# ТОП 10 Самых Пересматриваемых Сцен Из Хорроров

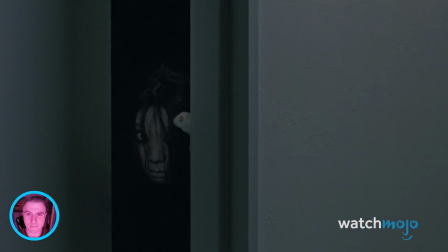0:00 Боже, ужас какой! Дайте глянуть еще разок. Привет и добро пожаловать на Watch Mojo.
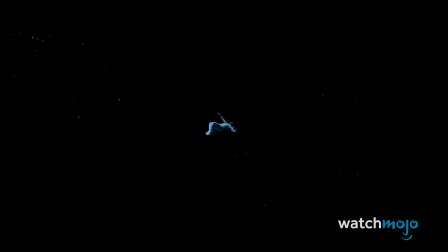0:05 Сегодня у нас топ-10 самых пересматриваемых сцен из хорроров, а прокомментирует их Эдуардо Санчес, ко-режиссер «Ведьмы из Блэр».
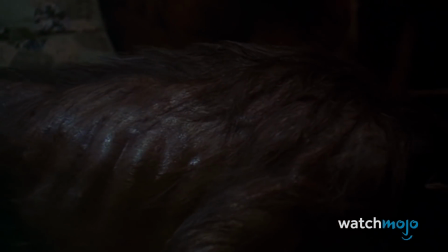0:12 В этой подборке мы обсудим хоррор-сцены, которые полюбились фанам и уже засмотрены до дыр, и неважно, это из-за спецэффектов, диалогов или пасхалок.
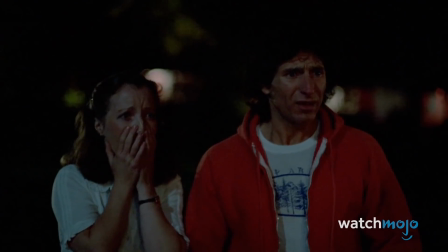0:21 Важно то, что эти сцены зажили собственной жизнью вне фильмов. Ну и по классике, впереди спойлеры.
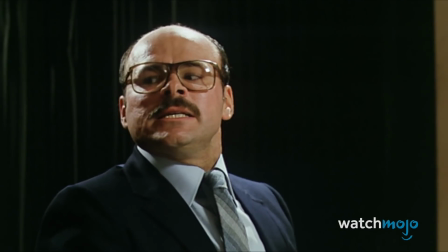0:27 А в нашем телеграм-канале мемасишечки. Заходите, ссылка внизу.
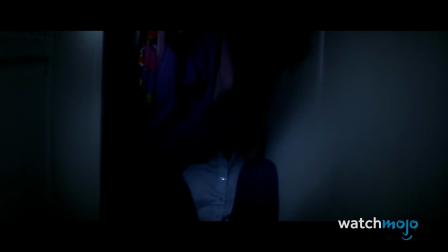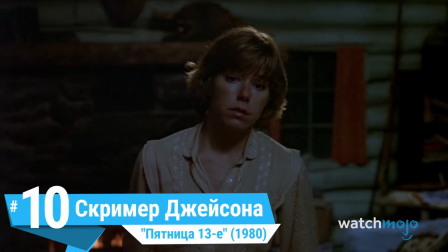0:37 Номер 10. Скример Джейсона. Пятница, 13-е.
His name was Jason.
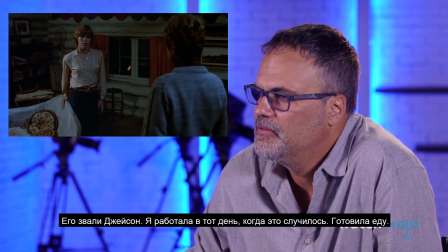0:45 I was working the day that it happened, preparing meals.
So, I mean, Friday the 13th is like...
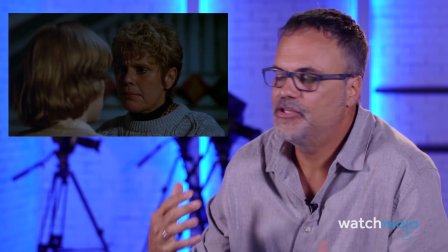0:52 Пятница 13-е – это классический слэшер. Слэшеры можно не любить, потому что от них жутко, но Пятницу 13-е нужно посмотреть.
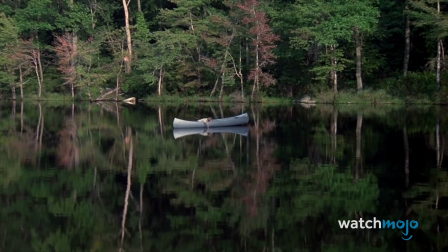1:01 Это классика. Алиса плывет в лодке, морально истощенная после битвы с Памелой Вурхес,
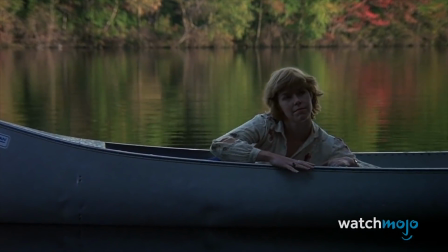1:09 а затем поистине неожиданно деформированный труп Джейсона выскакивает из воды и затаскивает ее под воду.
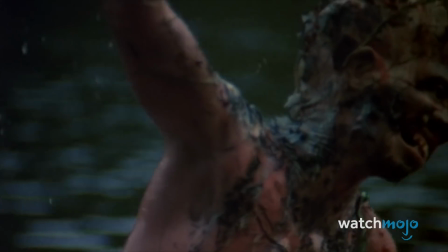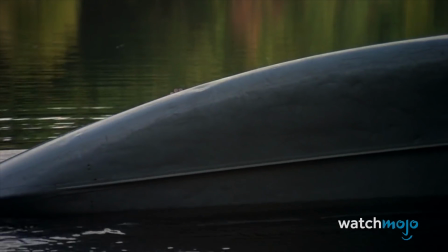Звучит очень невинная музыка.
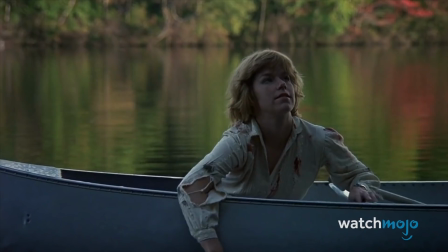1:28 То, как камера как бы дрейфует, это не совсем скример, но это невероятно эффектная сцена для слоу-мо.
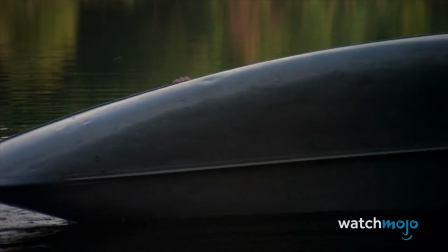1:35 Ужас от внезапного наскока обычно сразу же должен отражаться на лицах людей, как в «Астрале». Вот переход, и вот оно. То, как это сделано, просто гениально, и в этой части фильма добавили идеальный бит.
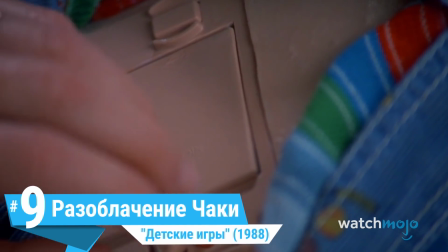1:53 Номер 9. Разоблачение Чаки. Детские игры.
Hi, I'm Chucky.
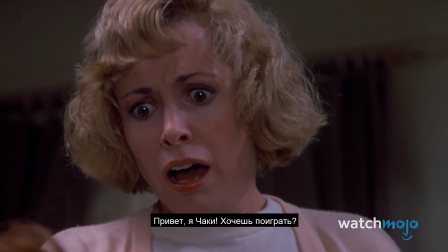1:59 Wanna play?
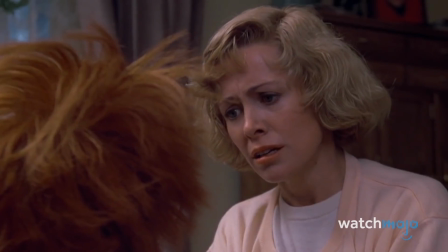2:01 Легко забыть, учитывая успех франшизы, что оригинальные детские игры поначалу были довольно ограничены, в первую очередь спецэффектами Чаки.
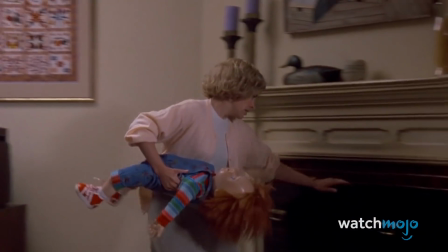2:09 I said, talk to me, damn it!
Кукла вместилище духа серийного убийцы Чарльза Ли Рэя перемещается в основном в тени или от первого лица.
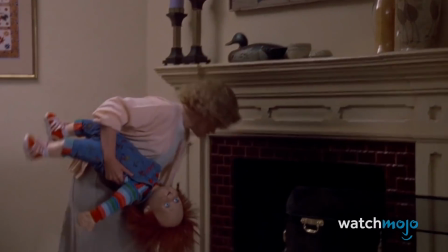2:17 Здесь все по принципу старого слогана «челюстей» — меньше значит больше.
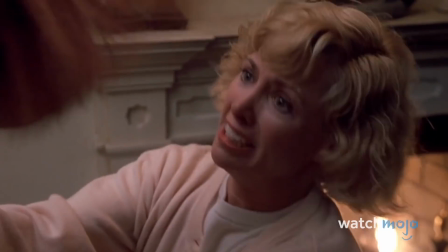2:21 И когда Чаки наконец действительно оживает в руках Карен Баркли, это не только эффективно шокирует, но и дает выход всей накопившейся напряженности.
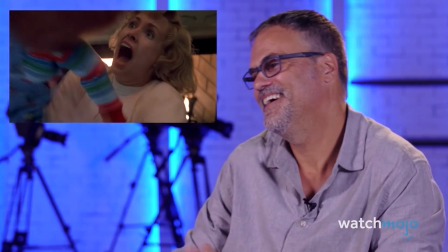2:30 Да и актер озвучивает Чаки Брэд Дуриф весьма и весьма угрожающий и жуткий, даже в форме крошечной куклы. Этот фильм все еще довольно актуален. Многие хорроры устаревают со временем, но этот все еще неплохо справляется, потому что таких постановок и кукольного театра вполне достаточно, знаете ли. Трудно снимать что-то неживое и сделать так, чтобы это выглядело реалистично, но они отлично с этим справились. Очевидно, они проделали большую работу, ведь вышли бесчисленные сиквелы. Знаете, классика. Номер 8.
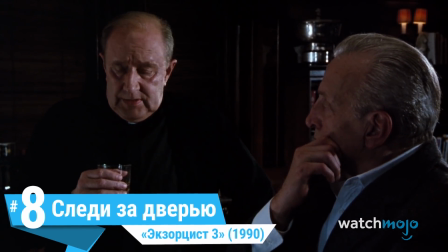3:07 Следи за дверью. Экзорцист 3.
What's the difference? What's that got to do with this?
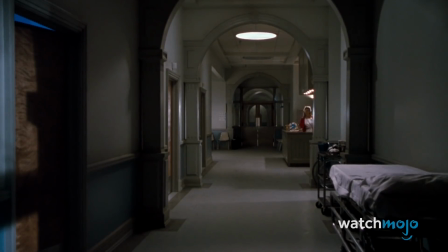3:12 Well, you mentioned that exorcism.
Этот недооцененный сиквел «Экзорциста» поведает про оккультное уголовное преступление, связанное с чередой убийств, и, скорее всего, это дело рук маньяка Гемини.
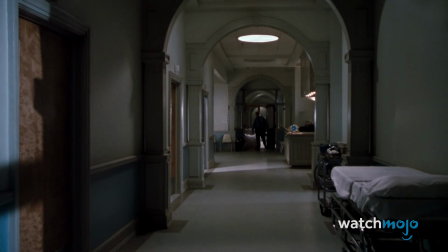3:25 This is impossible.
Одно из нападений происходит в больнице, когда медсестра проверяет двери на своем этаже. Сцена снята в тишине и на расстоянии, тем самым нагоняет напряжение до предела. Затем, без какого-либо предупреждения, камера приближается к Гемини, который нападет на медсестру, вызывая у зрителей сердечный приступ.
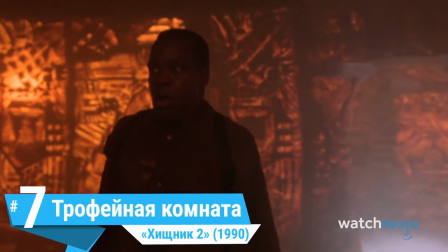3:49 Номер 7. Трофейная комната. Хищник 2.
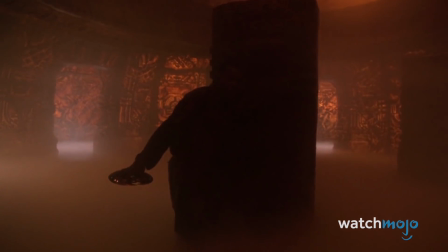3:55 До того, как кроссоверы и мегафраншизы стали обычным явлением, «Хищник 2» 1990-х годов конкретно раззадорил публику.